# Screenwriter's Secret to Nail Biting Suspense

For maximum immersion, one of the most powerful steps you can make is to take your protagonist and gradually strip away their agency.
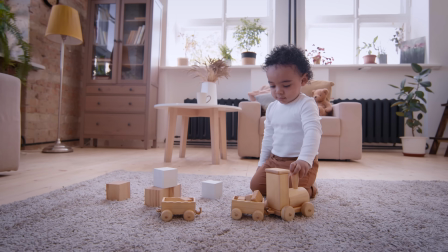Why is that? From infancy, we learn that our actions affect our environment.
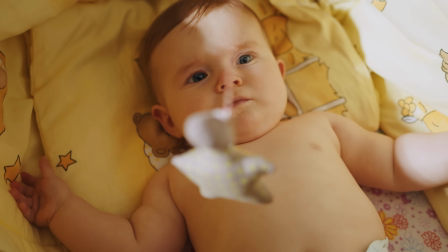Crying brings comfort. Reaching brings objects.
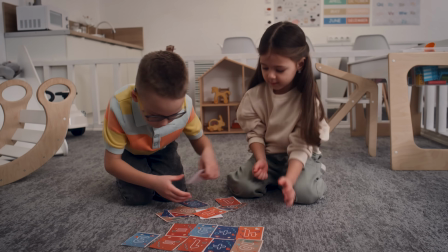This connection between intention and outcome becomes fundamental to our sense of self. When a character loses agency, it activates the fear not just of harm, but of helplessness. It's like watching your partner scroll past the exact show you want to watch and instead settle on a documentary about competitive cheese rolling while you silently search for a couples therapist on your phone.
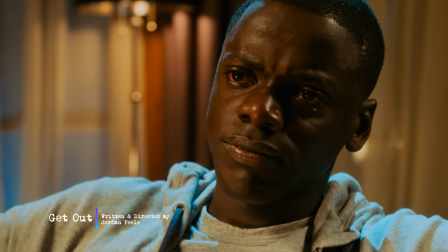In the hypnosis scene from Get Out, Chris's struggle to move triggers our primal fight or flight response.
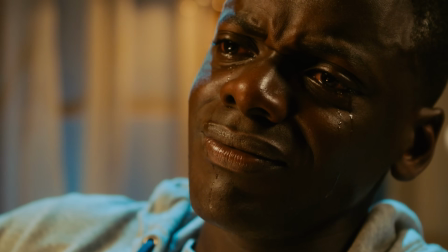We feel his paralysis in our body because we instinctively understand it's a violation of our most basic right,
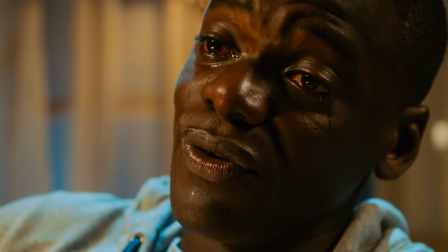control over our own bodies.
I can't move. You can't move.
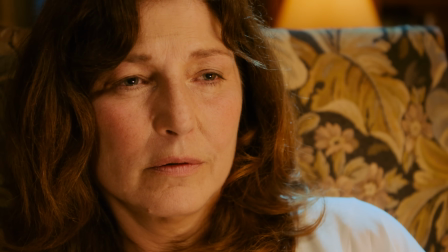Why can't I move? You're paralyzed.
This scene has an incredibly powerful physical effect because it leverages three universal fears: the fear of being taken over by someone else, the fear of being trapped while conscious, the fear of watching danger approach without escape.
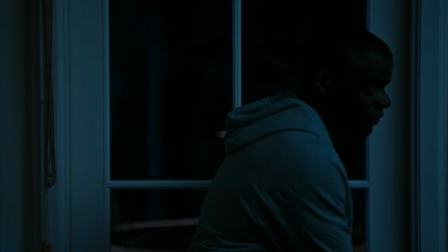And here's something important to note about this scene. Look what Jordan Peele does.
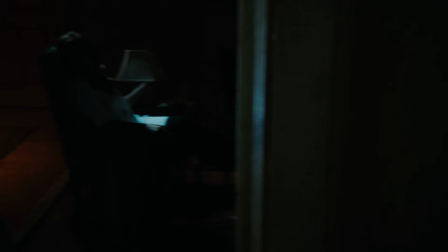He makes Chris's loss of agency easy to track because he
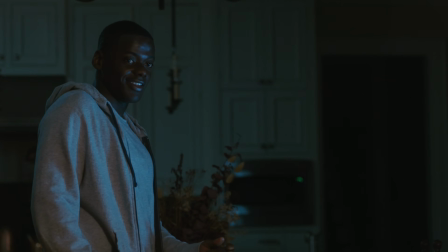shows us at the start of the scene that Chris still has his agency.
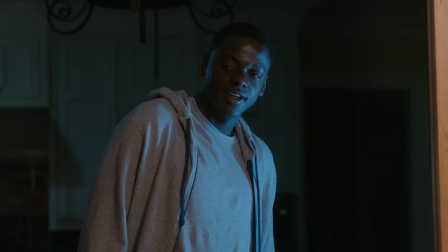Come in and sit with me, please. Just for a little while. please.
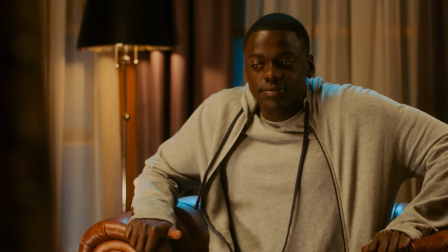Notice she says please twice. Chris isn't being forced here. He's willfully participating, making a choice to engage.
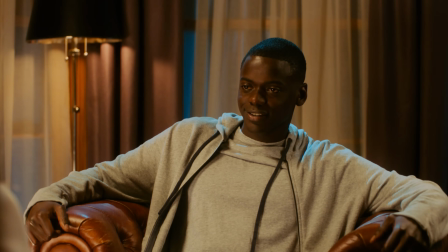Peele's showing us that society conditions us to play along with danger, even when it's staring us right in the face.
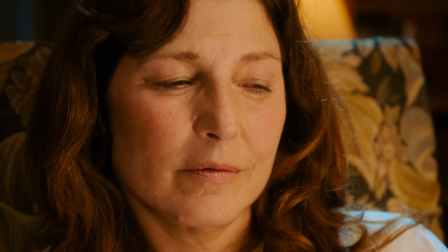Now, sink into the floor. Wait.
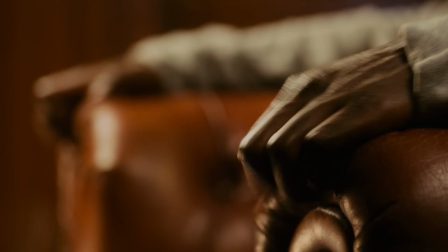Sink.
So here's a takeaway. If you want to make your audience squirm, don't just wave a gun in your character's face. Take away their power slowly, bit by bit, until they realize it's already too late. But what if I told you there's an even crueler trick you can play on the audience?
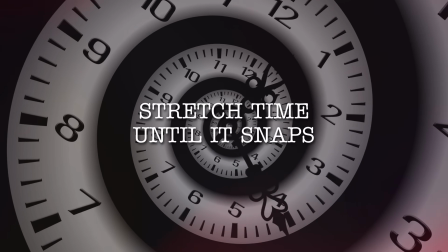You really want to make your audience sweat? Show them a clear and deadly threat, and then make them wait.
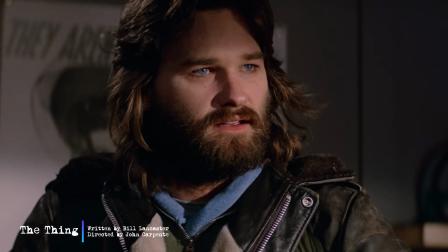You see, when a man bleeds, it's just tissue.
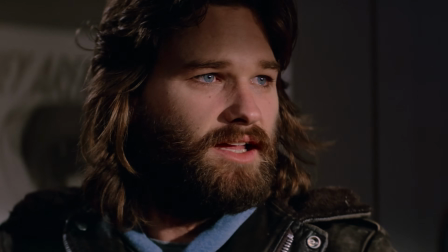But blood from one of you things won't obey when it's attacked. It'll try and survive.
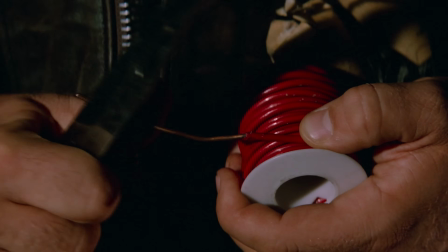Crawl away from a hot needle, say.
John Carpenter's The Thing gives us one of the greatest suspense scenes in cinema, the blood test.
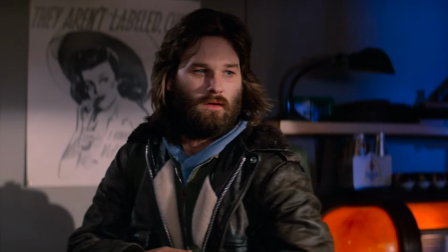Here's why it works. Carpenter sets up a clear process. Heat the wire, dip it in blood, watch for the reaction.
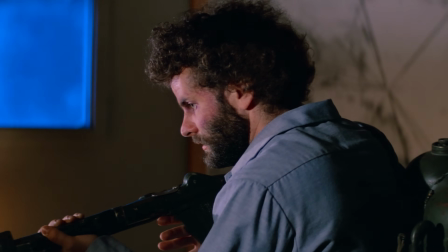We know exactly when the danger might strike, but we're forced to sit through each test one at a time.
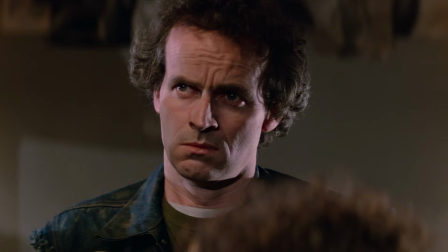Watching this scene, we're so dialed into the characters' reactions. If they're human, they're terrified the person next to them might be the thing.
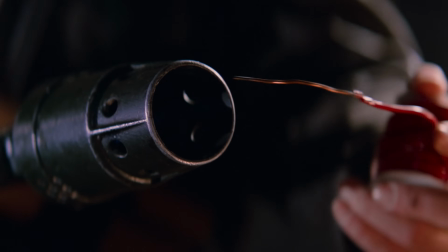If they are the thing, they're seconds away from exposure.
Negative, negative, negative.
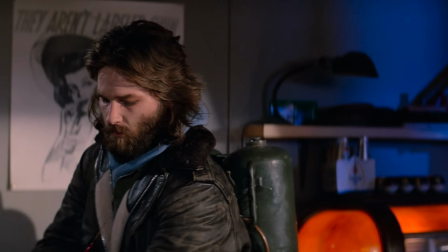With each safe result, the tension builds because we know the pattern will break.
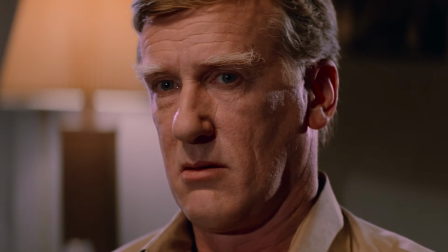We just don't know when.
We'll do you last.